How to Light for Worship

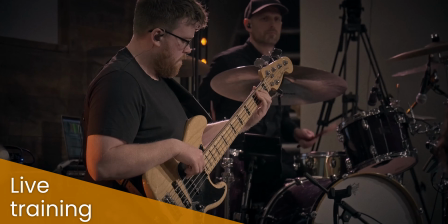And depending on your church context, you might be in a situation where you can have a lighting engineer who can run all the lights for you.
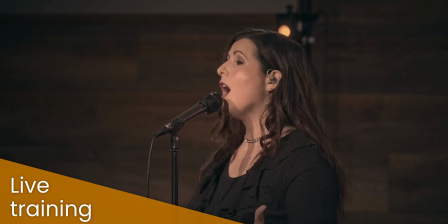But most of the time, I think most churches probably don't have that. And most of the time, most churches will be kind of set and forget type lighting.
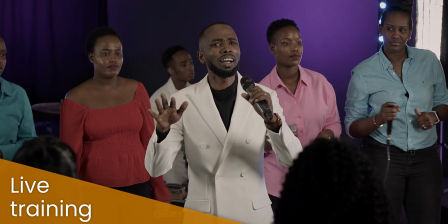So you just want to have a pattern that you can turn on and it can just run, and you don't need to worry about it. So adding colour is a great dynamic to add into a video or to a live context, whatever it might be. Adding colour is really useful, but just think about how you can use that in a way that will add and not take away. So we wouldn't want disco, flashing lights, loads of stuff going on if it's just going to be a set and forget. There might be some songs where that works, but generally speaking, you want to have something that is appropriate to what's going on. So generally, I would go more towards the subtle end of that scale than to the higher end of that scale.
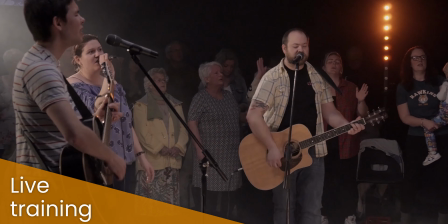Now, the other thing, just before we move on here, there's some haze you can see in this one.
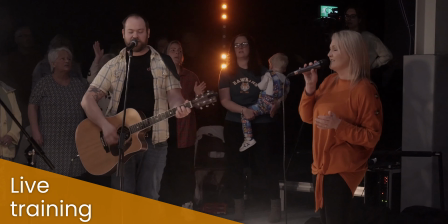Haze is another really important thing to talk about. Because haze really picks out on the lighting. This particular clip here, we didn't use haze for. I don't know if I've got a clip that's just of the haze, have I?
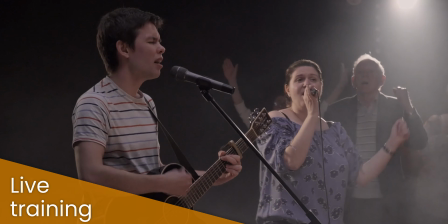Yeah, here we go. So this one, this is the haze. Haze, what haze is doing is it's giving something for the lights to reflect off.
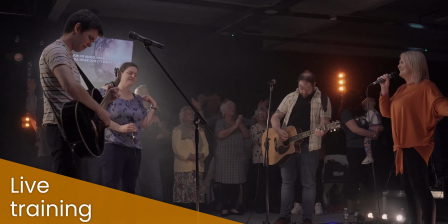So you can see there, the lights, there's a set of lights along the floor.
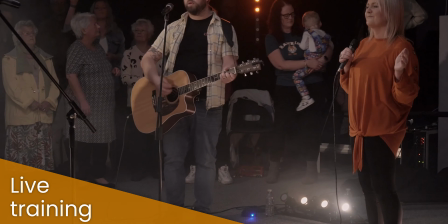Those lights are... that haze is just giving something for that light to reflect off,
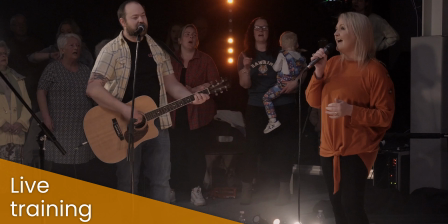and so what you actually get is more light output effectively for your light.
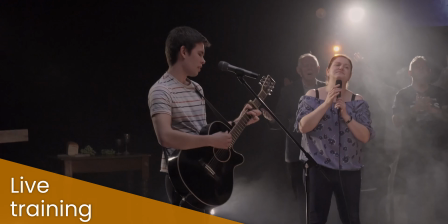So lights need something to reflect off in order for them to be able to see them.
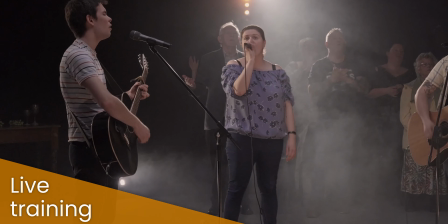So either they're going to reflect off the people on the stage or perhaps the stage surface itself.
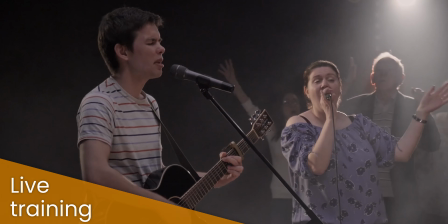But if you put haze in that room, then all of the air around those lights also becomes a reflective surface effectively.
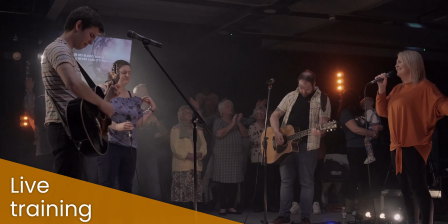You get something for the light to bounce off. So you see more of that light effect.
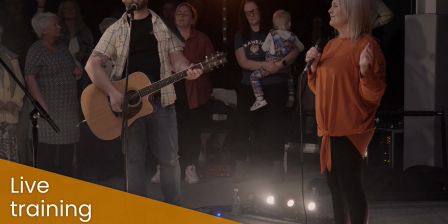So you actually, again, you kind of amplify your lighting. You get more bang for your buck.
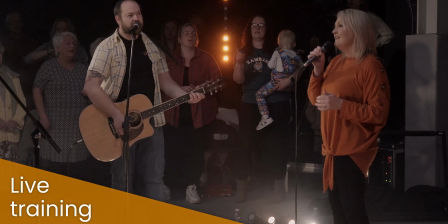So again, haze can be a really good option if you want to get some interesting lighting effects.
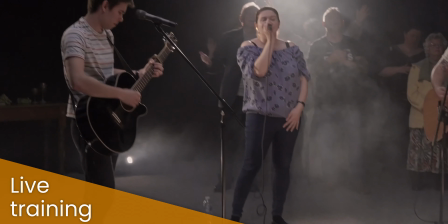But again, make sure it's appropriate to the context of the situation. Again, it worked really well in this environment.
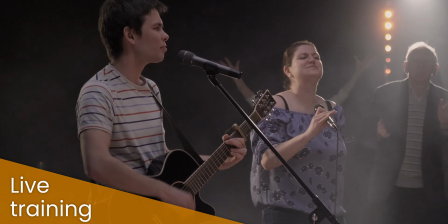It was a really nice way of being able to utilise that lighting and to make it really stand out. But we also were conscious of the people in the room, so that it looks like quite a lot of effect, a lot of haze in that, but that was the haze machine set to 1% of its capacity, so really dialed it right down as low as it will go to try and make sure it wasn't too overpowering in the room, and it worked really well in this context. But again, it's all about context. Make sure it's appropriate, make sure it works in the context. Yeah, so make sure you've got some good lighting effects. Make sure you've got some good white lights. Make sure you've got right angles, 45 degrees. Think about backlight. Make sure you've got an appropriate amount of backlight. Don't have more backlight than you have front white light. And then think about other effects, colours, lighting, patterns, movement in your lighting. All that kind of stuff is really important, really helpful. But make sure it's all appropriate to the context in which you're using it. And you do all those things and you can get some really great results. As I've said, I've been privileged to be able to work in some really great projects recently where we've had some really good lighting, and it really does make a big difference to an event or to a Sunday service or to whatever it is that you're doing. So lighting is a very valuable thing.